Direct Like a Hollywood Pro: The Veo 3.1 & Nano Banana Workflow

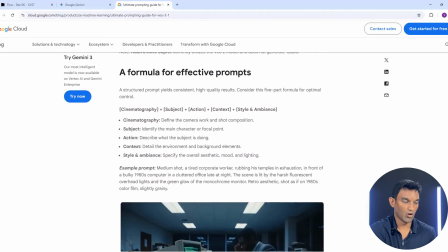So once you feed in the actual blog post as the knowledge base,
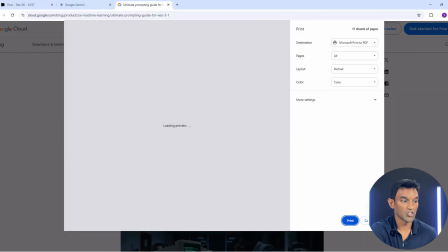we can then generate effective prompts to ensure consistency for Veo 3.1.
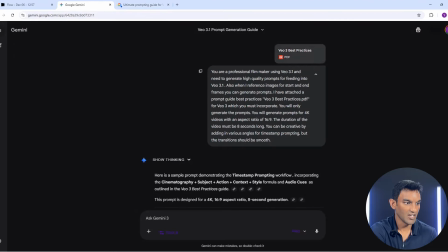As you can see now, I've printed it to PDF and now I'm going to go back to Gemini, upload the PDF for Veo 3 best practices, and this is the guide that I've given it. You are a professional filmmaker using Veo 3.1 and need to generate high quality prompts for feeding into Veo 3.1.
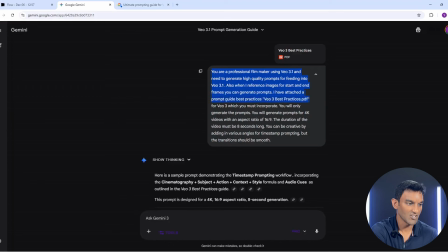Also, when I reference images for the start and end frame, you can generate prompts. I have attached a prompt guide best practices, which you must incorporate. You will only generate the prompts. You will generate prompts for 4K videos with an aspect ratio of 16:9. The duration of the video must be 8 seconds long.
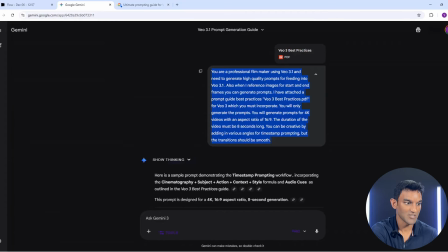You can be creative by adding in various angles for timestamp prompting, but the transitions should be smooth.
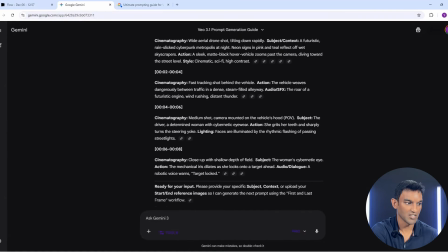So the reason why I've added timestamp prompting is timestamp prompting allows for
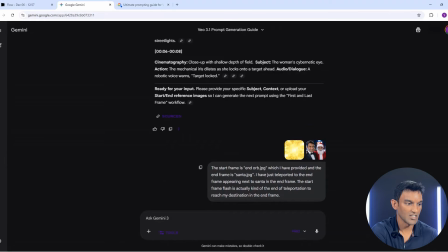more control over your camera angles and over your scenery. So as you can see, I've fed in the start frame and the end frame. Once you feed in the start frame and the end frame, you can then generate your prompt.
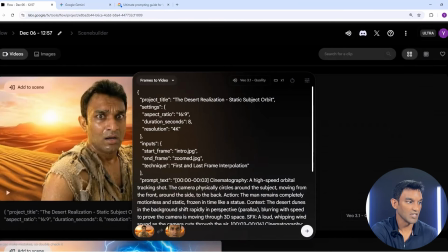Now, after generating your prompt, the next step would be to head over into Google Flow.
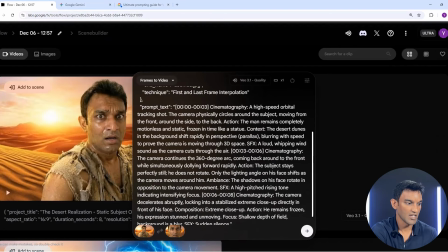So from Google Flow, you paste the generated prompt and you use the method for start frame and end frame. As you can see, after a while, you give it about a few seconds and we have our video generated right here. Easy, right?
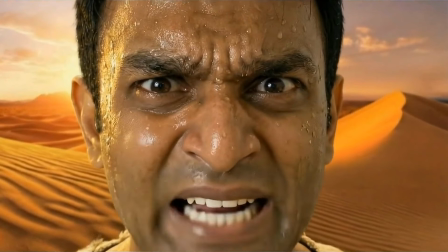I think I just swallowed the Nano Banana!
Did you catch that?
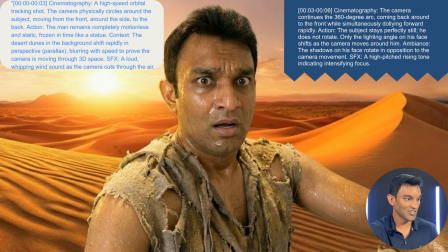The camera did a full 360-degree orbit around him, but he didn't move a muscle until he screamed. This isn't a random generation. I used Veo 3.1's first and last frame interpolation.
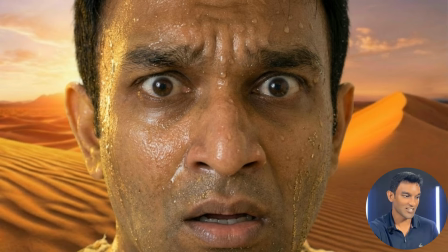I gave it two images, start frame, which is me frozen like a statue, and the end frame, I'm screaming in panic.
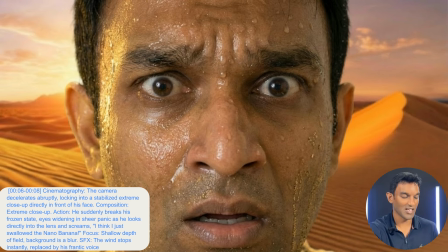And then I gave it the prompt as shown on the screen. The result, a perfect orbital shot that ends exactly where I wanted it to, with the realization that he swallowed the nano banana.
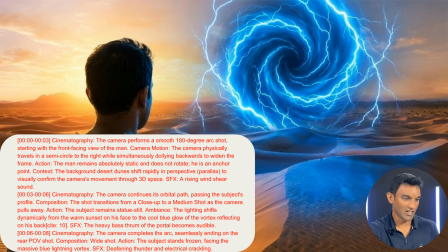For the next shot, you need to see what he is looking at. But I didn't want a boarding cut.
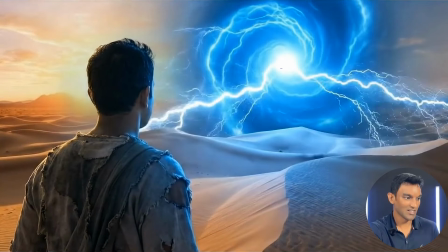I wanted the camera to physically travel around him. This is why Veo 3.1 wins.
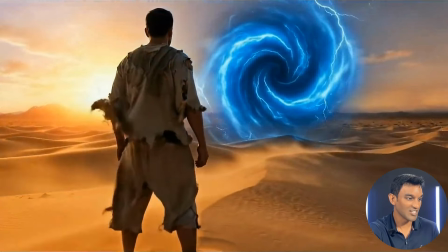Look at the lighting on his jacket. It starts warm, the sunset, and shifts to cool blue, the Vertex, as the camera moves behind him.
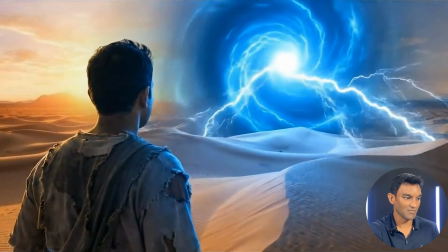I didn't color grade this, I prompted it. By connecting the start frame to the end frame, Veo has to calculate the lighting physics in between.
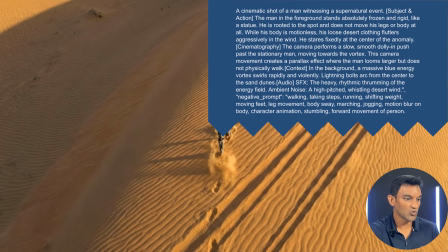It simulates the environment for you. Now we need to show scale. I wanted to go from a close-up to a massive aerial shot in one take.
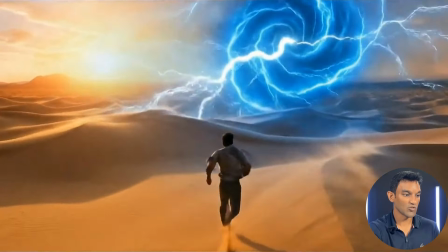I fed Veo 3.1 the starting close-up and this ending aerial shot.
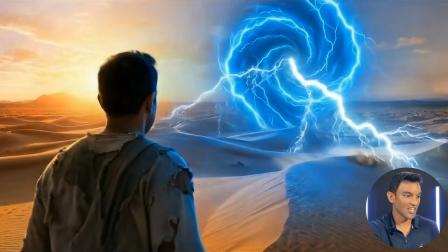If I just said drone shot, the AI might cut or dissolve.
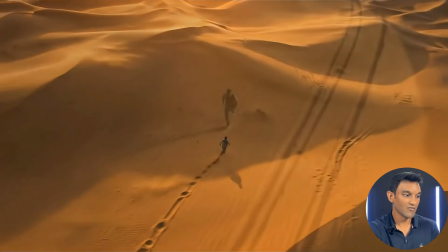But because I used first and last frame interpolation, Veo had to physically fly the camera between these 2 points.
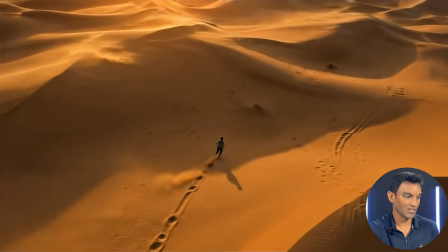It generated the entire crane move for me. Finally, the reveal.
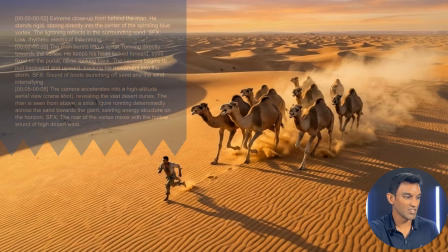We are running sideways, but I want the audience to see what we are running towards.
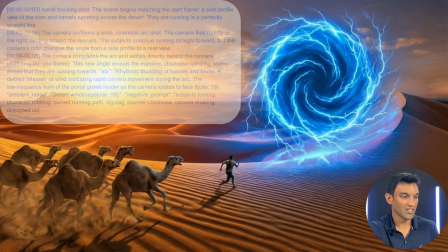I programmed a 90-degree camera arc. The runners run straight.
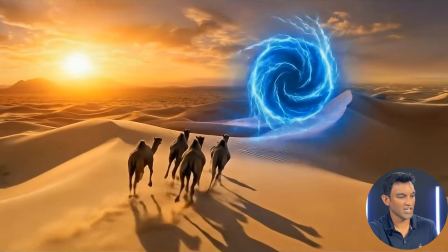The camera flies around them. This changes the perspective from a side profile to a rear view in one smooth motion.
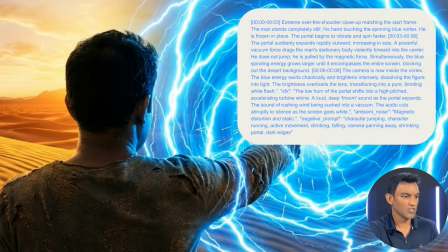Now for the impossible shot. We need to go through the portal.
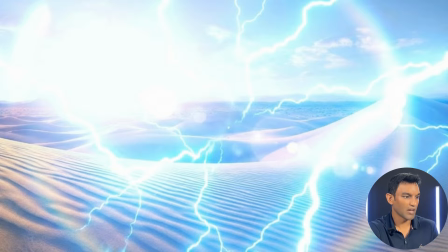Most people would just cut to black, but I wanted to feel the G-force.
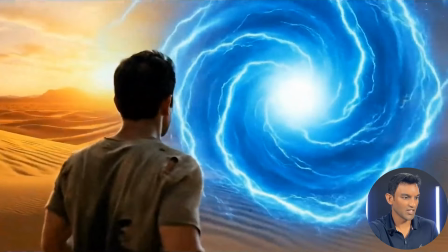In this clip, I used the first and last frame again, but this time to control the acceleration.
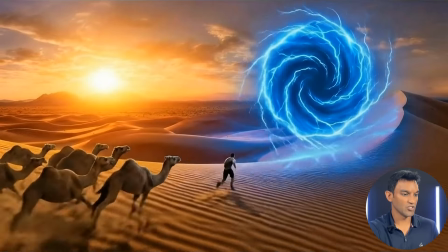I told Veo, start wide, end tight, because the distance is huge, but the time is short, which is 8 seconds long.
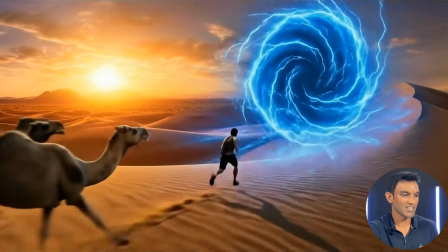Veo forces the camera to sprint. This creates that rush effect automatically.
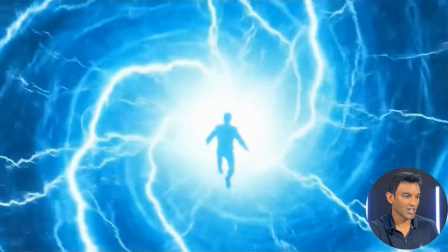For the next clip, I used a physics hack. I didn't tell myself to jump.